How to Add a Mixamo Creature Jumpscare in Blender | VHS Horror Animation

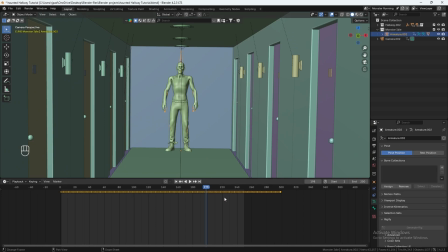Let's turn back on overlays. let's select our armature and let's say on frame let's say on frame 199 this armature
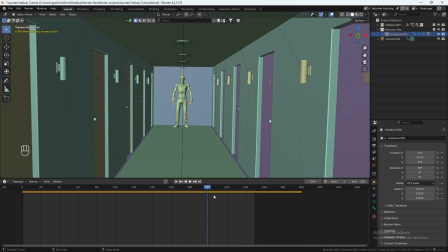is going to be out of the scene so we'll just move it out the scene so let's go back to frame 198 add a keyframe on the x location and then on frame 199 we'll just move him outside the frame add keyframe and so now so after frame
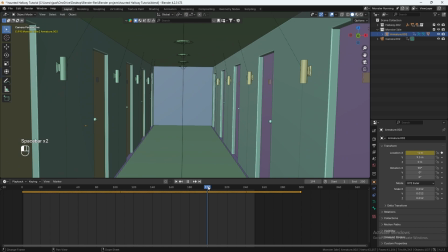198 he's gone out the frame and we will replace it with the new monster so let's go back to frame one.
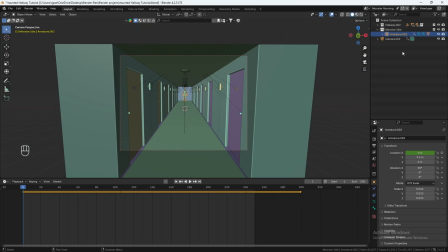Let's do file. Actually, first, let's go to our scene collection, right click new scene. We'll call this monster running enter.
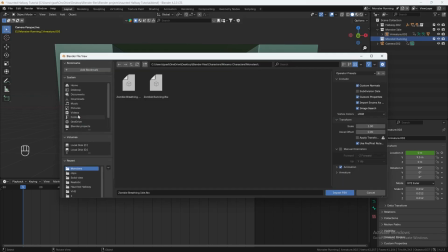Then go to file imports FBX and import in your running monster.
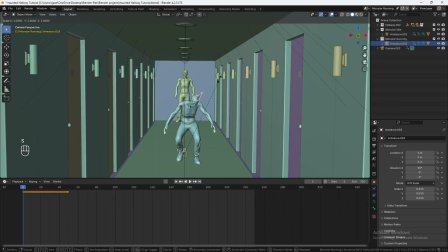There he is. Click on the armature, hit S scale them up one, two, maybe three.
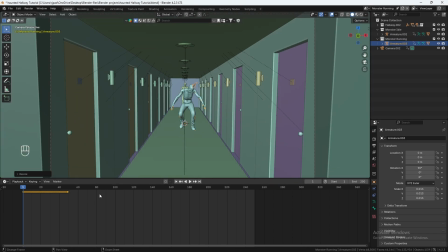Okay. And we want this animation to be at the end. So select all of these keyframes here and move them all the way to the end.
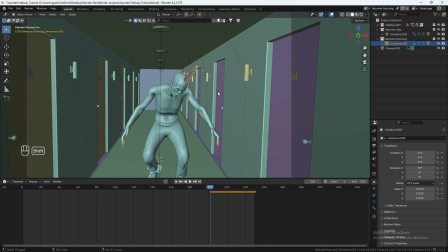We also want it to start a little back, so let's actually move them back over here.
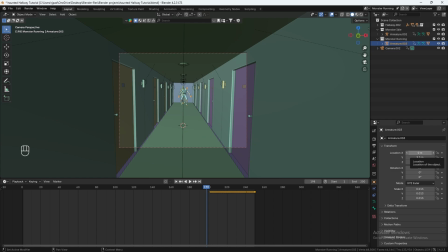So let's move them to the side for a second, so minus four.
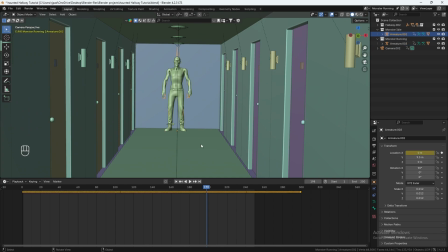And so right as this armature disappears, so on frame 199, the new armature will appear. So let's click on our running animation right here. Let's add in a keyframe on the X location,
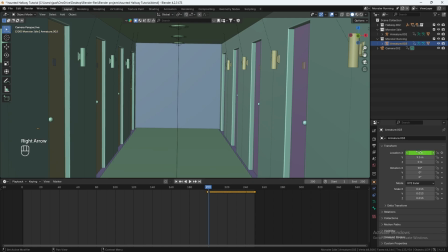And let's go one frame ahead to 200 And he will appear by changing the x location to 0 Add keyframe Okay, so you see what I did there So the old animation is gone And then the new animation appears
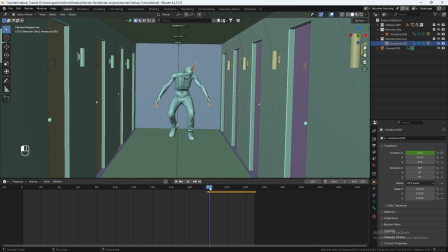And this will be masked by the shadows So you won't see the transition Oh, you kind of do
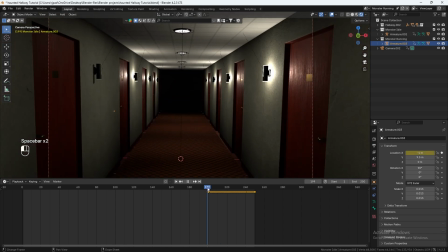Okay, we got to move him further back Yeah, we actually got to move him further back So let's move him further back into the shadows it starts with our first monster right here
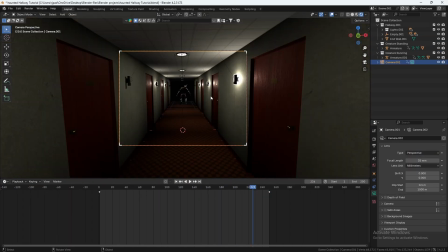And then he's gone and boom our new one appears If you want you can actually have the creature start a little more ahead instead of
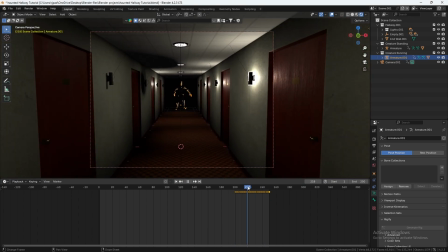being all the way back there So it gets to the camera a little faster so we can just change the location to you know Somewhere closer like right
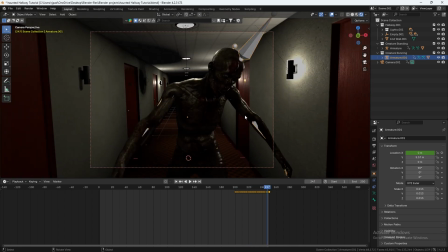here So when it appears it gets to the camera a lot closer but we want to make sure when it appears the lights are turned off
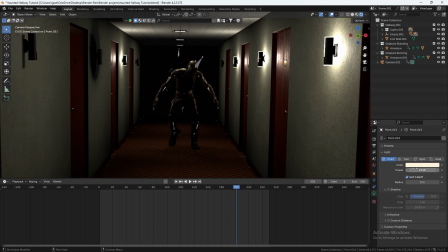here so it can mask the transition so you want to select the lights here and you know just turn off the power so you know turn these
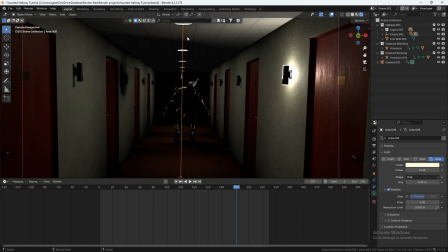to zero even the top lights as well so
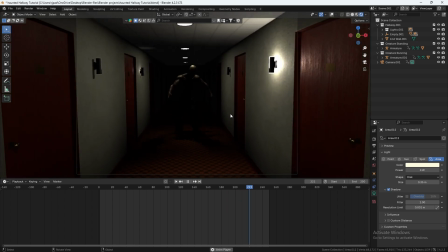now he's more masked into the shadows so boom he appears if you want to add some camera shake
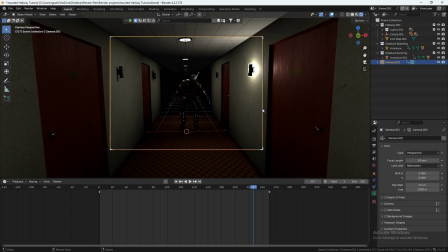the way I did that was it was pretty random I just selected the camera here and I selected the frame where you know he appears so
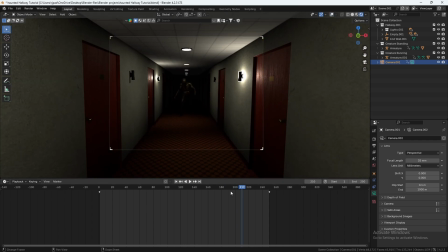right here so maybe a little bit ahead like 210 to 11 and then I selected the camera and then I hit I on the rotation and then I think I went three frames ahead one two three and then I just hit shift and then this button to control the camera then I moved
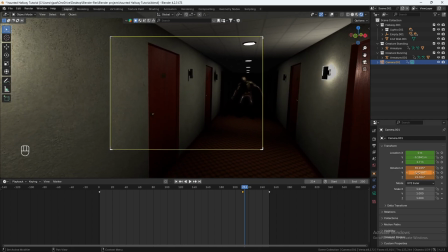the camera like right here added a keyframe on the rotation and then
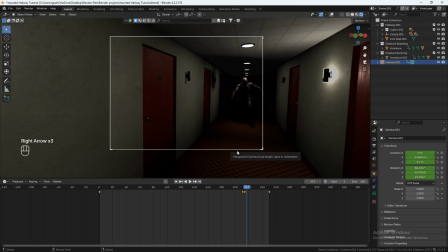one two three maybe four i'll move the camera right here
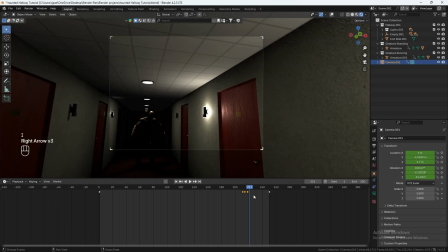i one two three four or let's go three
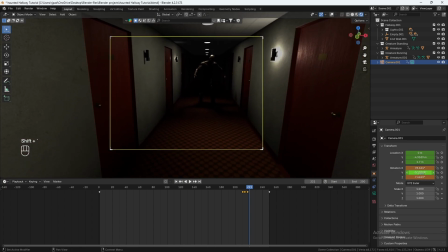i maybe
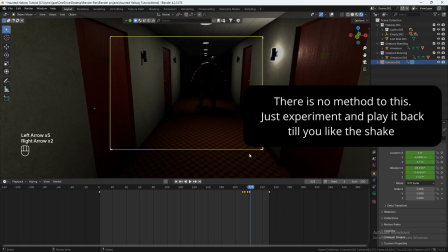like one two three i
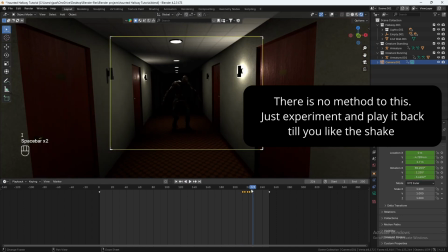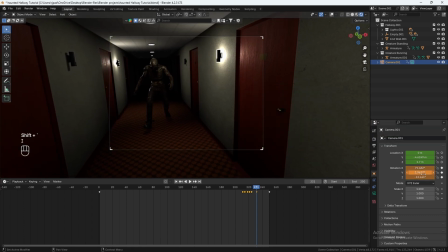maybe something like this it
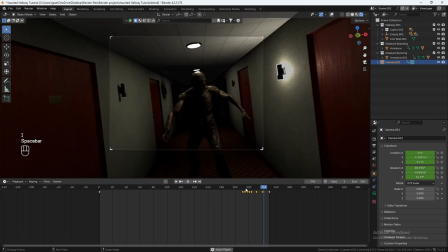was just completely random you